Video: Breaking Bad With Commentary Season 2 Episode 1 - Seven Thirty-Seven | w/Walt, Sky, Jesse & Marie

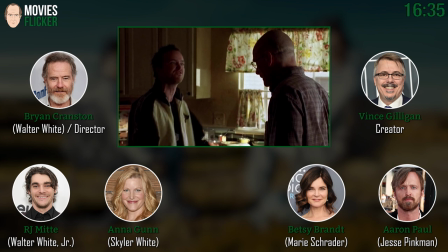992s
I love every scene in this scene. I like this scene too. I love the way you talk over each other. Yeah.
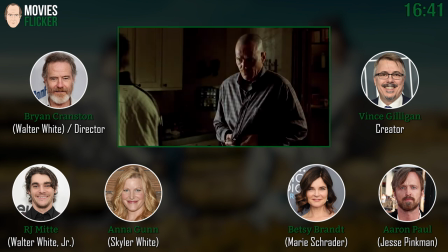999s
There was, I asked Aaron to, to, to see if he would be interested. We, we rehearsed this after work one day. Thank God. And we rehearsed all these scenes in the kitchen. and I had this idea that I wanted to make it messy because their lives are messy.
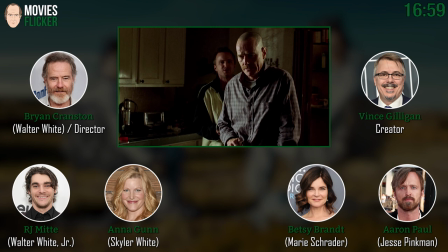1016s
So I didn't want to worry about the separating the dialogue so it's clean. I wanted the overlap.
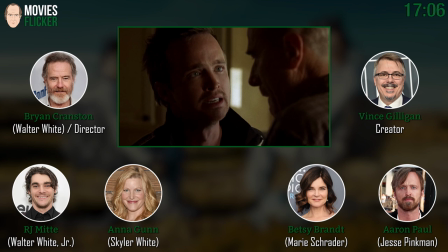1022s
I wanted the, and I wanted him to go mixing in and out. Yeah. We're trying to do more of that overlap and dialogue the more the series, longer the series goes.
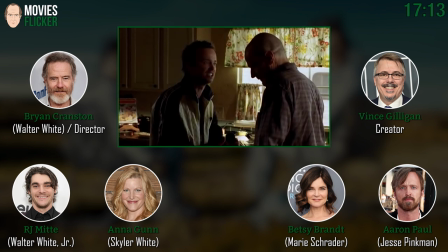1031s
Season three, we're trying to do more of it. It's just so real. It's so real. Yeah. It's a little bit of a technical issue to do it often, sound-wise, but it's always worth it to me.
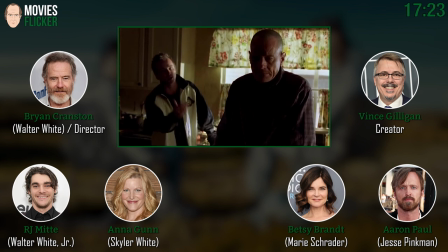1040s
It is, but as you see, I mean, I shot this in a sense almost like a play. It's in basically one direction. And then the other two scenes in the kitchen the same way.
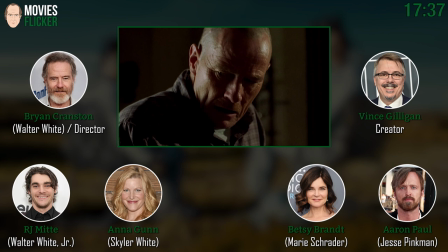1054s
And I think because of the urgency of it, it just works.
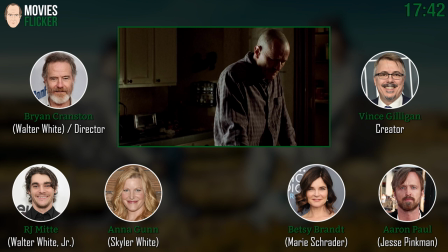1060s
Yeah, it sure does. I love that this scene is almost always a two shot, too. Yeah. To see just the way both of them handle the stress that they're dealing with.
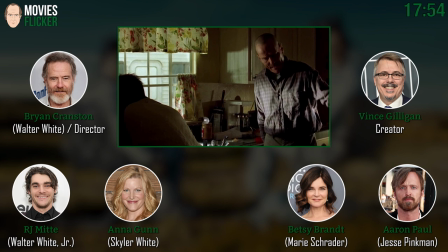1070s
Is this a time with Jesse's house? There was a whole change in the situation with that house, too, wasn't there at the time?
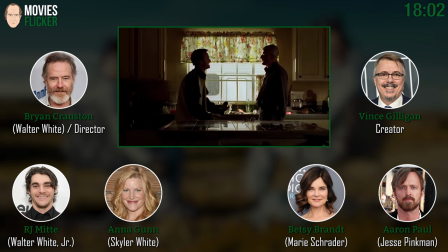1078s
Yeah, we should say, first of all, this was shot on a stage, even though you can see the RV in the background and we're at Jesse's house. This was our stage set. And since then, the owners sold the house and then it was demolished.
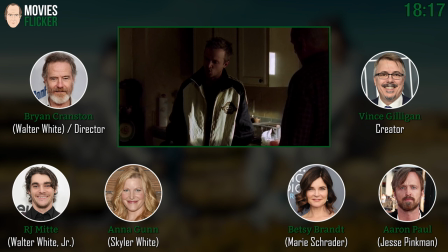1094s
So we had to actually move out of the house, right? Yes. And then hopefully move him back in at some point.
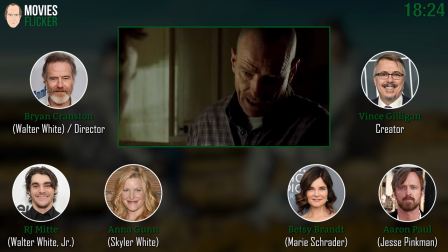1101s
No. Well played. You're exactly right.
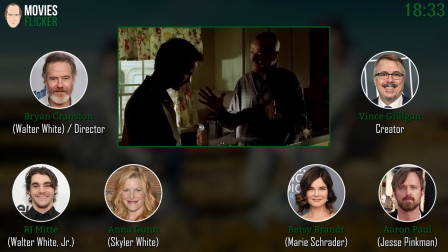1109s
The very nice lady who owned the house that Jesse lived in since the pilot in this particular season sold it,
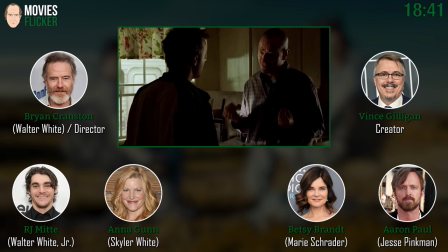1118s
put it on the market, sold it. And this was our last episode of this season that we were able to use it. And obviously, and as you said, not here. This is actually in a building right near the airport there in Albuquerque, New Mexico, Q Studio Soundstage.
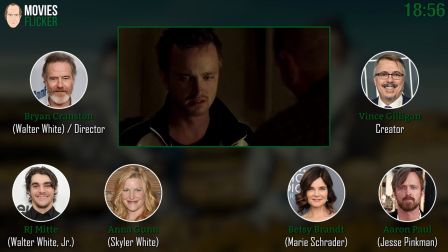1134s
And that's our real RV parked inside the building, but just out the fake window there.
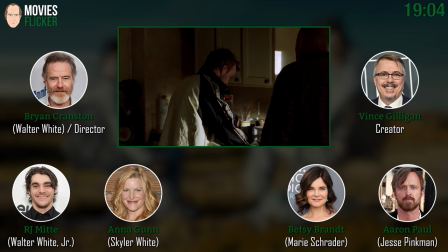1140s
But yeah, later on in the season, Jesse moves into another apartment, and his mom and dad kick him out because they realize there's a meth lab in the basement. And all of that came about story-wise. They're so conservative.
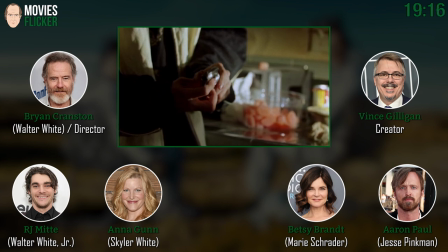1154s
I know. It's not understanding. Ooh, tough love. You take your meth lab.
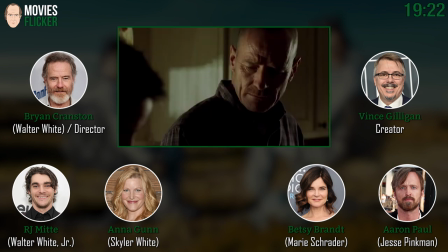1159s
Get out, son. That's why you got a gun, right? Show your parents who's boss. Show your boss. But it's so funny the way people think you got all this stuff planned out months and years in advance story-wise.
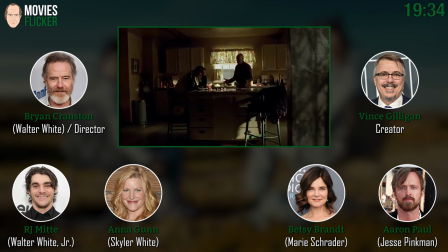1171s
And the reason in season two here in the DVD box that you have as you watch it and Jesse moves out of his house, and not in this episode but later, all of that is because we had a very real,
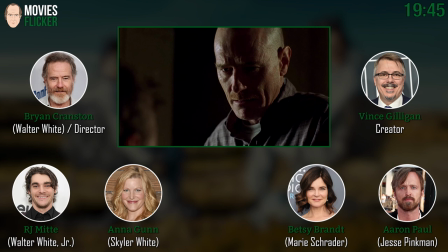1182s
real-life problem in the fact that we no longer had the ability to shoot in this real house so we had to come up with all
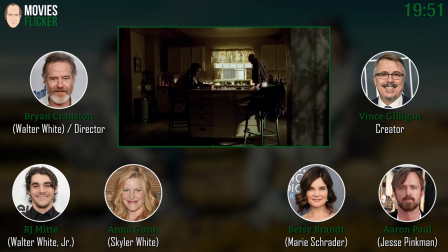1188s
this yeah you know his mom and dad find a meth lab in the basement all of this because we knew we didn't have the house anymore and that's it's not it's not the best of conditions you never want situations like that to dictate story oh no but it sometimes
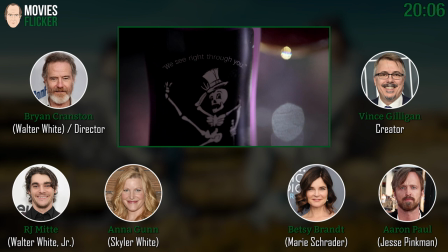1203s
is unavoidable this purple I love this scene we see right through you Betsy Brandt have we ever used that again?
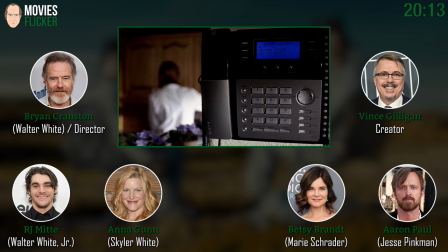1210s
I just had this idea to have the automatic dialing thing. I thought it was cool. Call Skylar.
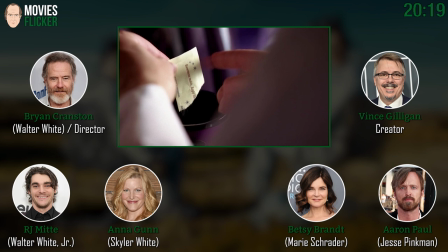1217s
I think we're only, we haven't been back there that often.
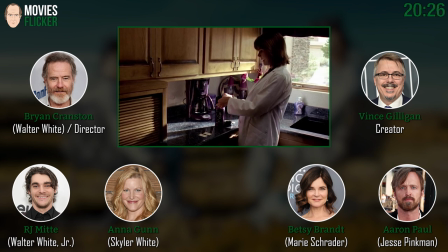1223s
Now, she's pregnant here, right, Betsy? It's like we're trying to drape you and hide you any way we can.
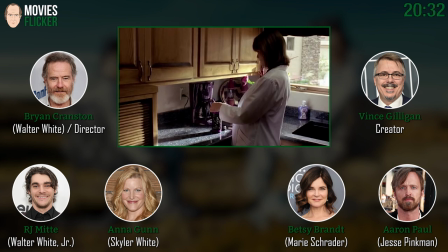1230s
Thank God for a lab coat. How many months were you when we started the season right here, Betsy? Second trimester is the beginning of my second trimester.